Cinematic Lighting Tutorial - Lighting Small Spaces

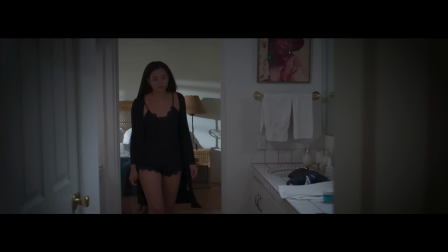[0:09]
Hey there! I'm Jason Tameric. Invariably at some point in your career you're going to have to shoot your actor in a bathroom.
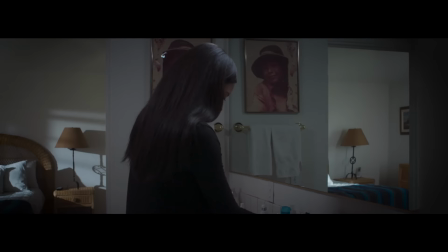[0:16]
So in this tutorial I'm going to show you some tips and techniques that you can use for lighting and shooting in a small bathroom like this.
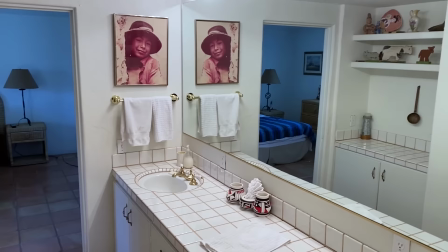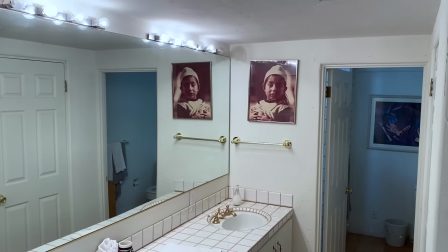[0:28]
You know shooting in a small room, especially a bathroom, provides a number of challenges and this one is certainly no exception. The first one being that we have an entire wall full of mirrors and we've to be really cognizant of how we deal with the reflections not only of light but also of any equipment that we may see in the scene now the second challenge we run into is low ceiling height so i'm six foot three so these are about seven foot ceilings so pretty low and this straight away is going to limit some of our options in terms of how we can position and rig lights overhead so that's going to really influence a lot of my decisions so before we get started as is the case with every time we start a new scene we have to begin by blocking out the action with the actor so we know what the action is before
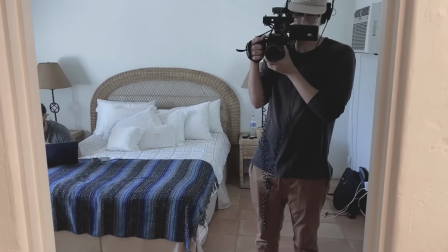[1:14]
we can decide how we're going to cover it and light it okay so in the scene Lisa is going to be playing our character here
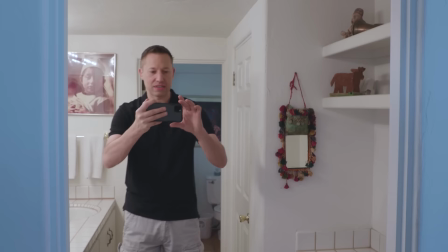[1:22]
hey Lisa all right and so what we're gonna do is Lisa is going to walk into the
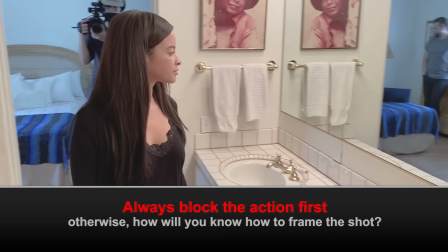[1:28]
bathroom just like so and she's going to stop right
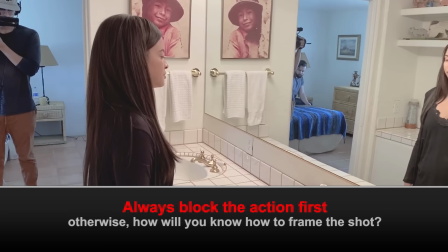[1:34]
here at this midpoint here between the two sinks at our vanity and
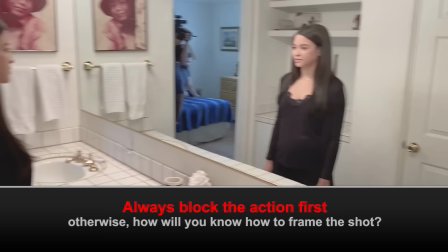[1:39]
you know we don't have a whole lot of room here you know even
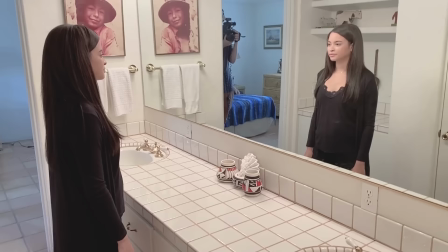[1:45]
if I had a really wide angle lens I'd be hard-pressed to be able to see both Lisa and her reflection and
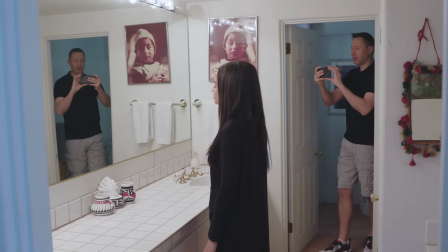[1:53]
even if we did this the challenge we run into is we can see this big space in the middle of the frame and it's a little awkward for us to frame
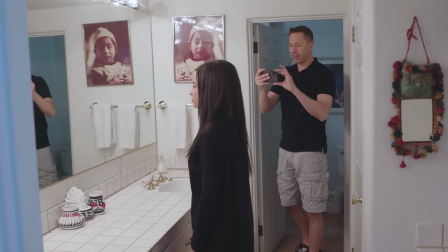[2:01]
this so So basically, the camera is going to start here, and it's just going to pull straight back and it's going to track and match move with Lisa.
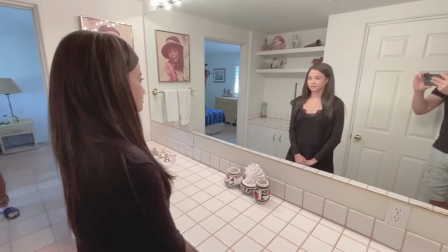[2:11]
So if we take a look at what our existing lighting is doing right now, we have thankfully several tungsten bulbs up here.
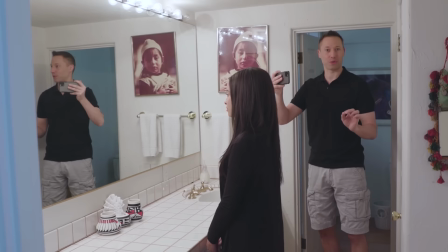[2:20]
But I'm not going to be actively using these because again, we don't have bulbs like this in most bathrooms.
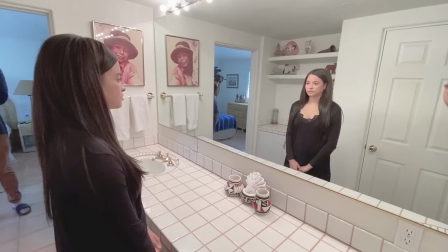[2:26]
So we're going to pretend as though these aren't here. So I'm gonna have to figure out how to set up a primary key light to
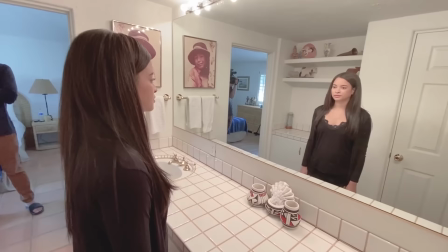[2:33]
create my base illumination on Lisa and get her skin tones properly exposed.
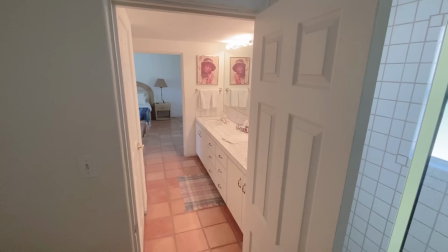[2:38]
Now the other challenge I have is what we're seeing back into the bedroom both
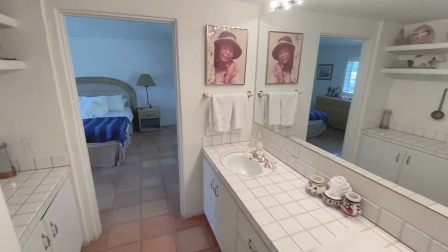[2:43]
in our initial dolly pullback and once we settle into our second position.
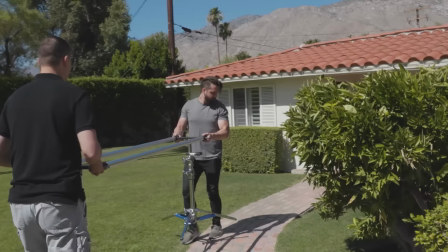[2:48]
So in that case we are going to be seeing deeper into the back bedroom so I'm have to light that as well.
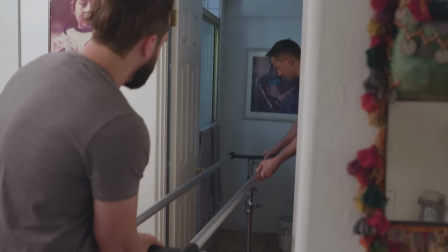[2:56]
So I think the first step here is going to be to set up the camera, choose the right lens, and get our frame.
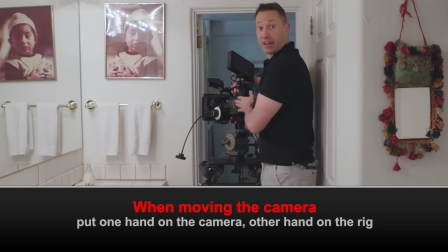[3:04]
Now one thing is whenever you're moving the camera like this, always make sure that you have one hand firmly on the camera because
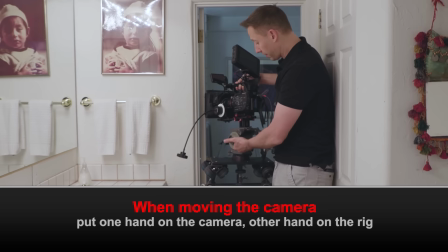[3:12]
sometimes this quick release plate can be loose and you don't want to pick up your rig and have your camera slide off the tripod head.
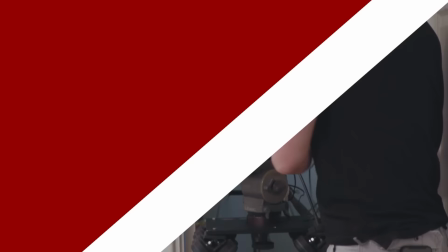[3:21]
That is an expensive mistake that I guarantee you will only make once in your career.
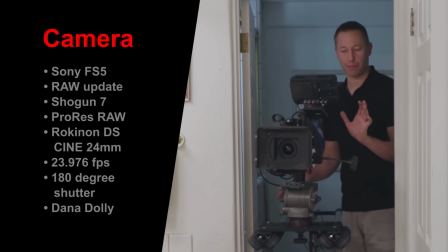[3:27]
Alright, so I've got my camera set up now and I have a 24 millimeter lens on and I'm gonna work out my camera move.
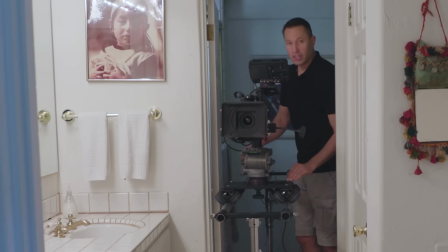[3:35]
So I've got about maybe five almost six feet to work with with my dolly.
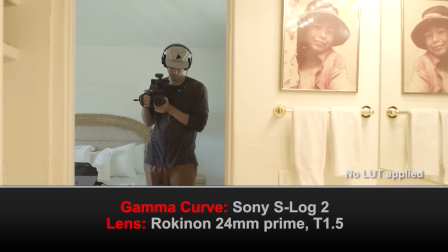[3:40]
So let me try two different moves to see which one is most dynamic and most interesting for our scene. So I'm going to start closest to the door, just
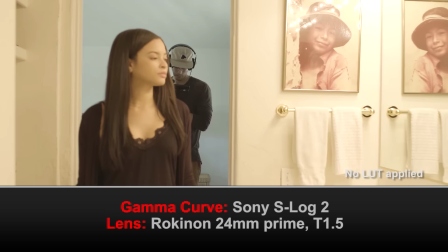[3:55]
like so. Okay, and hey Lisa, let's just try our walkthrough.
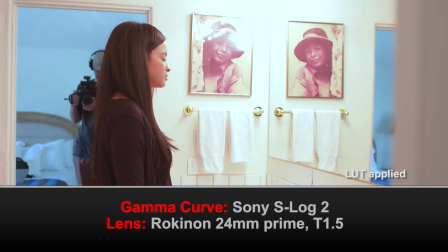[4:00]
And so as you walk in, the camera's going to dolly back and then we find our frame. Now the problem with this particular setup is that I'm not able to see her reflection.